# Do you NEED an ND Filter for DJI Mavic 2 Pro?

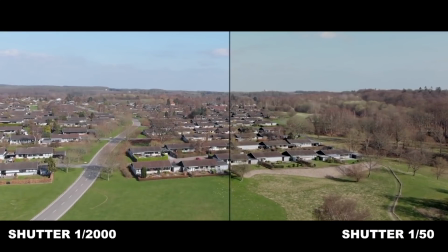If you're far away from moving objects or high above the ground filming a landscape at slow speed without panning too much,
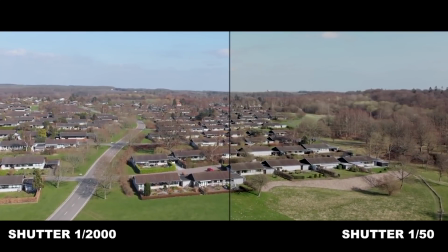you won't see much of a difference regardless of the shutter speed. But in general, you will benefit from lowering that shutter speed as this will help you get rid of some of the jerkiness
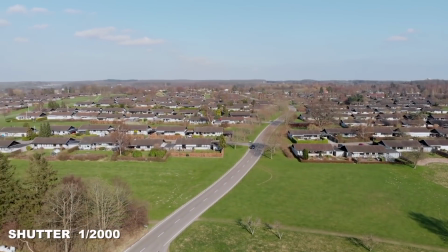and stuttering that you sometimes see in drone footage recorded with very high shutter speeds. Especially seen if you are filming moving objects, panning the camera, or flying close to the ground.
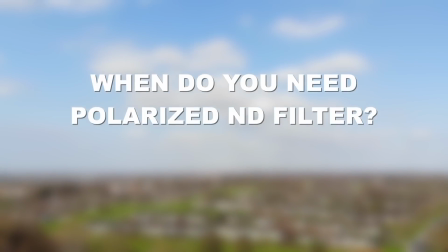When do you need a polarized ND filter?
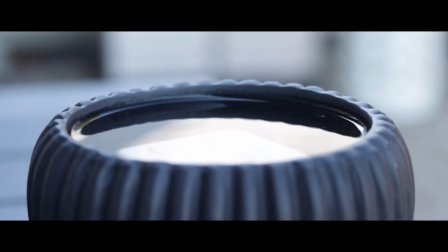Polarized filters are used in general to darken skies and manage reflections or remove glare from surfaces of the sea or lakes.
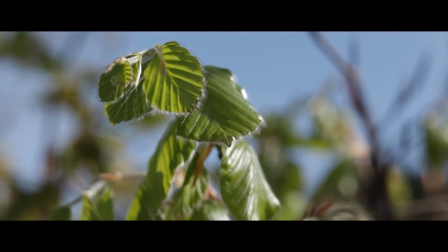A polarized filter can enhance the colors of vegetation because of reduced reflections, otherwise making the footage look desaturated and flat. If you do a drone landscape footage, glare and reflections are not the most common problem. As an example, if you take away the reflection from a lake, it might look dead and unnatural.
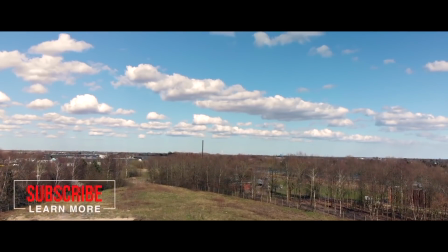Getting a nice blue sky with clouds sticking out, this is where polarized filters really can help.
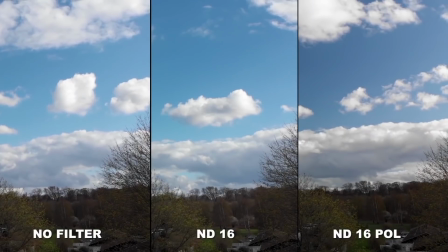You can simplify this by saying that you basically only need a polarized filter if you want to add an artistic effect to your footage.
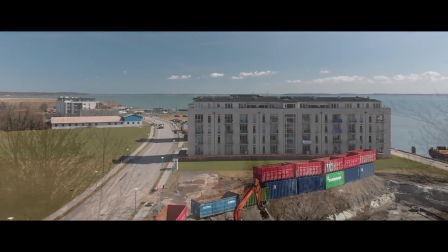You mostly benefit from using polarizers on sunny days, but you can also use them on cloudy days to make the sky look more dramatic. You need to be aware that the polarizing effect changes with the horizontal leveling of your aircraft. But with a gimbal stabilized camera, this shouldn't be much of an issue. A polarizer filter can be combined with an ND filter.
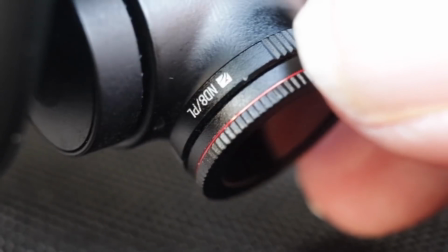This is why you see offerings saying end-day polarized filters from companies like Freewell or Like.
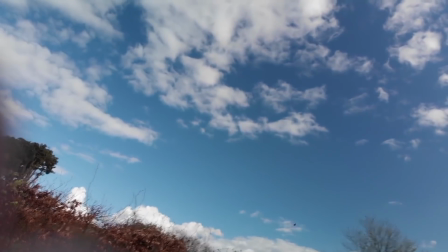The filter effect can be maximized or minimized when you turn the outer ring of the filter. This could be the argument for selecting the polarized version in case you don't want to buy both. If you have any additional questions, then feel free to pop them in the comment section below. In this video, I have, as mentioned, used the Freewell All Day Kit. And this is a pretty good kit that offers a lot of value for the money.
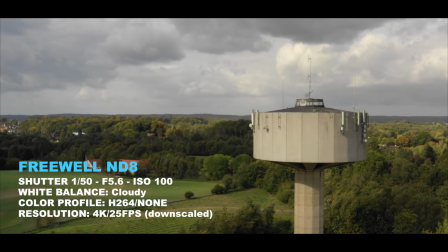Let's look at some footage shot with the filters from Freewell. And in case you want to pick up a kit, you can find a link in the description below.
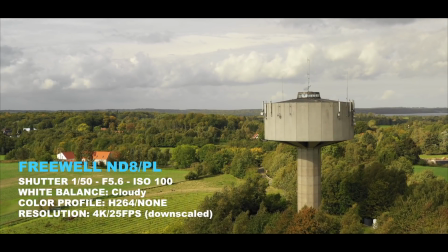The polarizing effect does not seem as strong as I would expect, but it will give you a full filter range from ND4 to ND64.
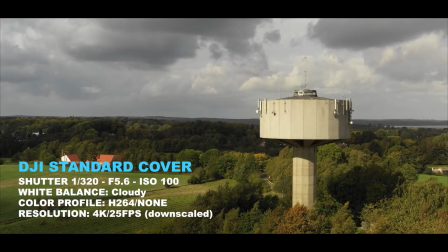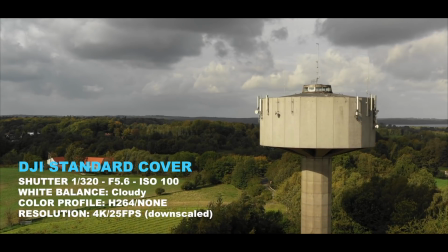How good is ActiveTrack 2.0 with the new Mavi 2 series? I set my mind to find out, so I did a quite extensive test of this, and you can watch how that went, and if I managed to crash the drone, buy this car. I hope you liked this video and if you did, then make sure to give it a like. That makes it a lot easier for everyone else to find the same video and benefit from the content. Thank you for watching and see you on the next one.